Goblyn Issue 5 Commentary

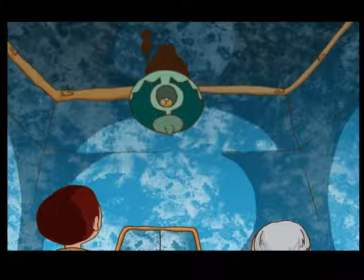It's kind of rare to see a Doki in this particular form, but it is a Doki. It's not just that is the specific type of sprite that it is.
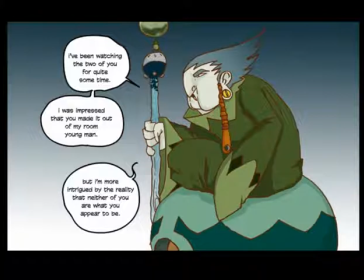It's a Doki. Yeah, and she's the one that actually created the room and put Jeff in it. I love this comment. She's more intrigued by the reality that neither of you are what you appear to be.
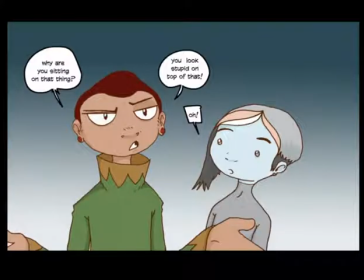And Jeff is like, he just completely ignores everything that the old lady is talking about. He's like, why are you sitting on that thing? He's like, you just look stupid sitting on top of that. And Amy being slightly shocked.
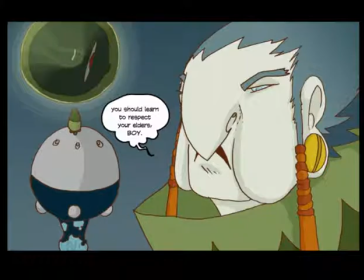That's just Jeff being Jeff. She does look stupid on top of that. But hey, I love her nose. So bird-like.
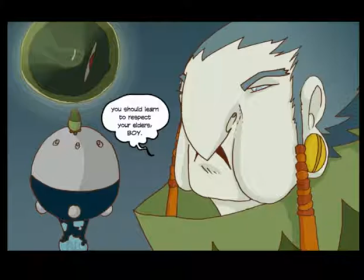I went through a million different sketches trying to come up with this old lady. Trying to make her look menacing enough, but old. And I definitely found it was in the nose. I wanted her to have that sort of arc, that sort of arcing sort of
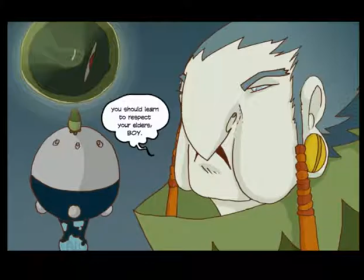shape, that sort of swish. I don't even know how to explain that shape.
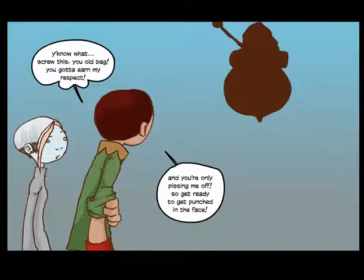There's Sankofa trapped. And Jeff rolling up his sleeve there, basically doing exactly what I was saying I didn't want him to do, which is why this this sequence of events happens.
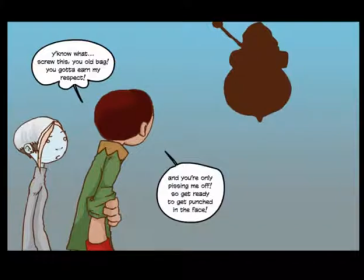Is because um, Jeff's character always writes himself, and he always writes himself to punch things. He's a very. I always end up writing him to run and punch at things, and that's where he was going originally.
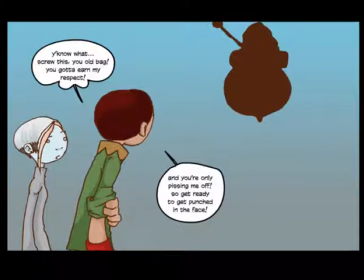And I actually took out the running sequence in here.
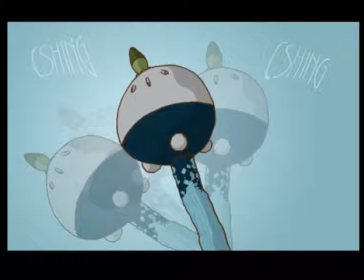Like the next scene was he was supposed to run, and then this was supposed to happen, and instead I just cut the running out because it looked really stupid.
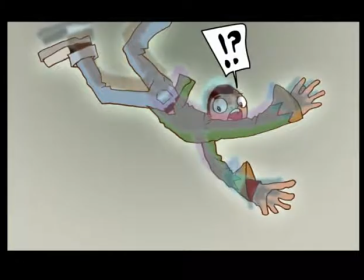And just had him being picked up into the air by this old woman who is clearly more adept at logic than Jeff is, and he's just dumb for taking her on.
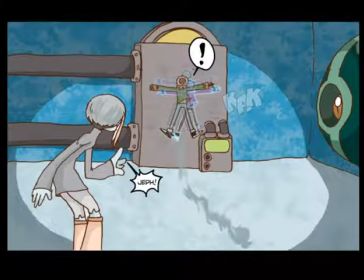And I had fun with this, like the effect on this, just kind of showing him he's just being pushed through just through the air just so fast, and it's just awesome.
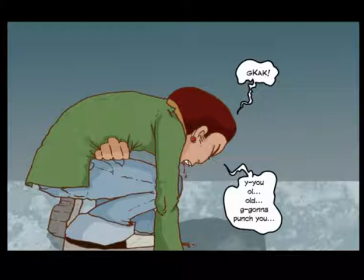He's bleeding a little, which is actually a no-no. To show him bleeding from the mouth from something like that means that his internal organs have been damaged,
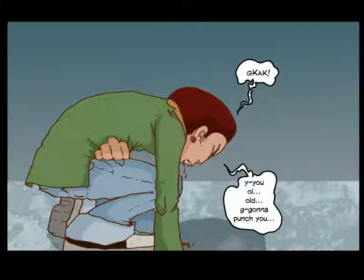and we'll just have to play along with that, and just ignore that fact.
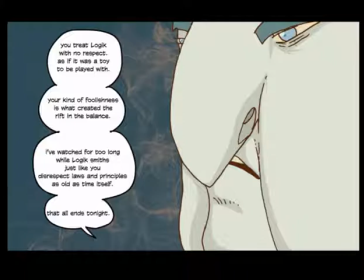Oh. And then she goes into her little exposition and just talking. That all ends tonight. But what she's saying is kind of true, that, and I wanted that to sit with people a little,
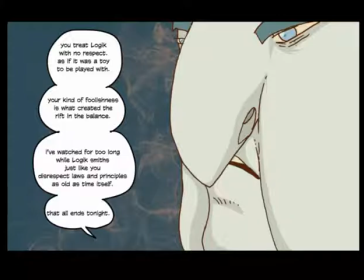to let them get a better understanding of what was going on, and that she's saying that that Jeff really he doesn't treat logic with respect. It is sort of like a toy to him,
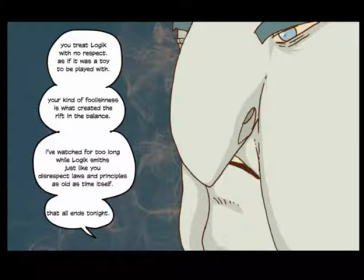and that people behaving the same way that Jeff did essentially is the reason why the world is kind of in the place that it is in now, to where logic is feared more than it is respected or enjoyed.